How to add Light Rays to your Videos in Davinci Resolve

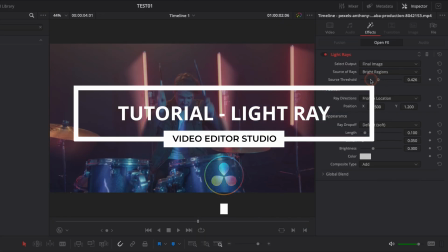[0:00]
Hi everybody, Jeremy here from Video Editor Studio, and today I'm gonna share with you how to add light ray to your footage in DaVinci Resolve 17.
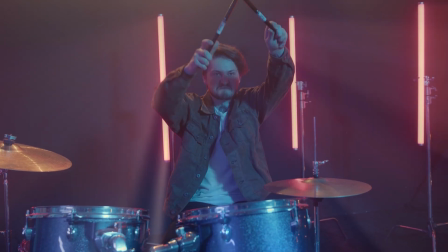[0:05]
Let's check it out.
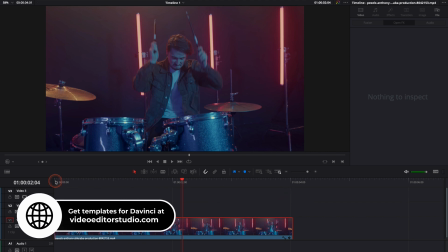[0:10]
Alright, so in DaVinci Resolve 17 right now on the edit page, and I have a clip of a guy playing drums,
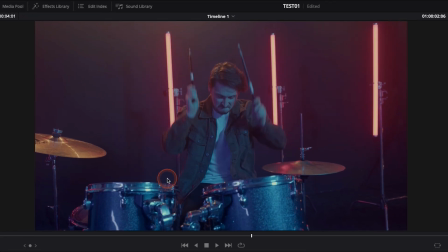[0:15]
and we have some neons in the background, some haze in the footage, and I would like to add light rays to make the footage look more interesting.
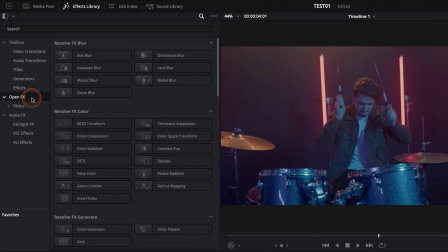[0:23]
So we're gonna go over to Effect Library, down to Open Effects, and then we're gonna search for light ray.
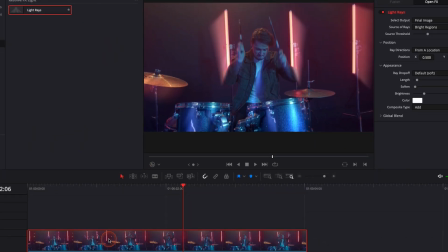[0:28]
Then just take it, put it directly onto our clip, and here we have the effect applied already.
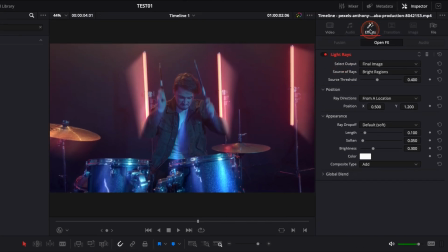[0:33]
Now we're gonna go over to the inspector in effect, and here you have a couple of options in your parameter. You can have the final image, which is basically the video with the apply effect, and then you can switch to light ray alone.
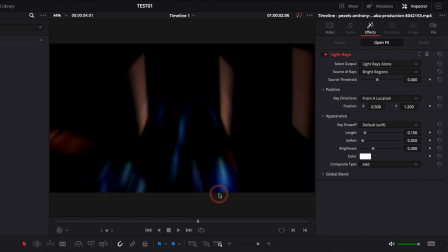[0:46]
It's a great view option for you to start shaping your ray as you want without being distracted by the footage. And then you have source region, which basically show you where the light ray will come from and blackout where it will not come from.
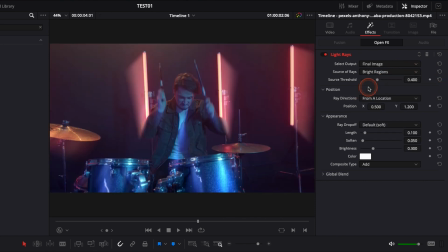[0:58]
So now let's go back to final image so we can start shaping the light ray as we want. Here, source threshold is basically the strength of the overall effect. I usually just leave it as it is, and here you can adjust the position of your light ray.
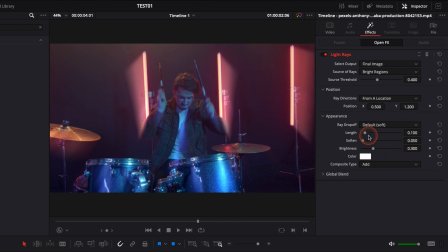[1:13]
Where most of the look gonna come from is here, the lens, the soften and brightness. Here the lens, I usually try to put it almost at the maximum. Around here I think we're pretty good. Here you can play with the softness if you want to have something that is softer or harder. In that case I will just leave it as it is.
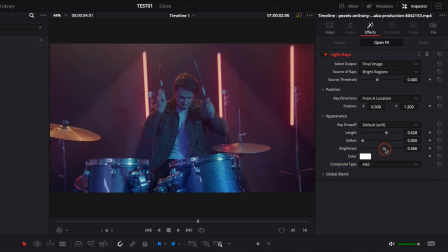[1:32]
And then you have the brightness, you can just make it brighter or remove some brightness to it. In that case I think it looks pretty nice to make it a bit brighter since the clip is quite dark, so I'm gonna bring it around here, and I think I'm pretty happy with that. Now I'm just gonna adjust the position to make it look a bit more natural, like it's going straight into the camera.
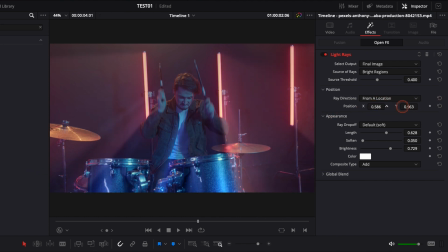[1:51]
So right here I think I'm good for the height, and then about there I think I'm pretty good.
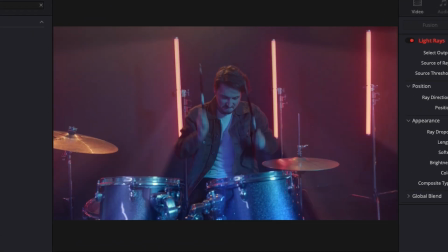[1:58]
Alright, so let's play it. As you can see, it creates way more depth to the footage, it makes the footage looking more interesting.
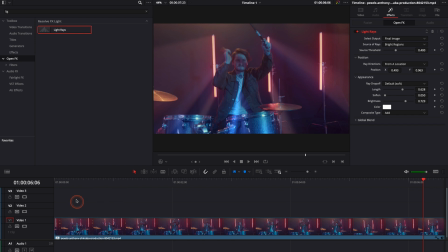[2:04]
And a quick tip, something that I like to do usually when I have a shot that is moving here from left to right, is I like to keyframe the position of the light rays so they move along with the camera.
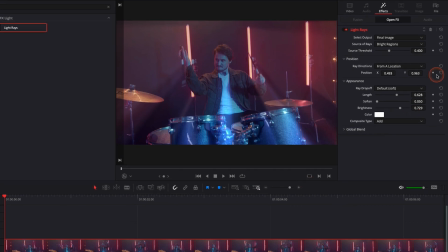[2:16]
To do so, I'm just gonna go at the beginning of the clip. Here, I'm gonna put a keyframe on the position, and I'm gonna continue to move forward
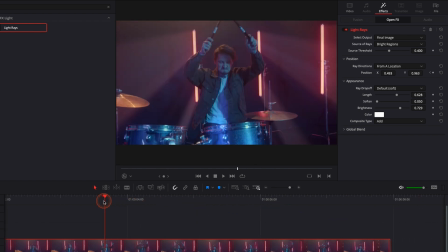[2:24]
until the camera movement stops, so about here, and then I'm just gonna adjust the light ray position
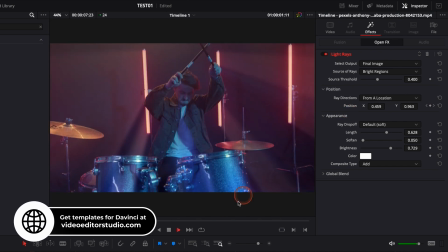[2:35]
like so. In my opinion, it looks a bit more natural because the light ray are moving along with the camera movement.
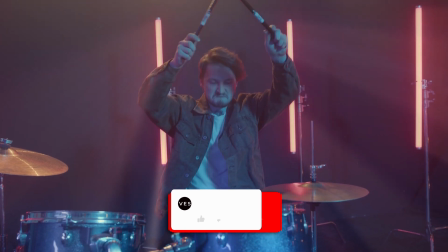[2:43]
Alright, so I hope this video was helpful. Let me know in the comment what kind of video you would like to see next. Don't forget to like and subscribe, and see you in the next
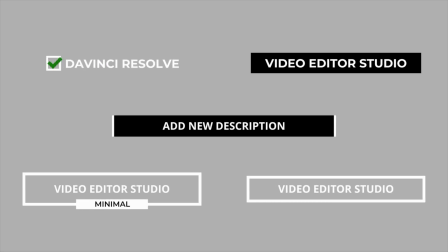[2:49]
one. Bye! Improve your video and speed up your workflow by using easy-to-use drag-and-drop templates made specifically for DaVinci Resolve.
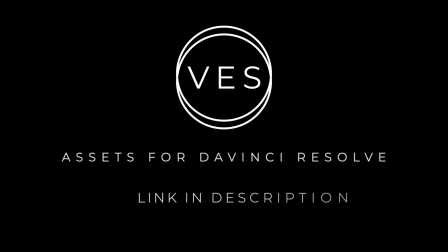[2:57]
Check it out on our website, videoeditorstudio.com.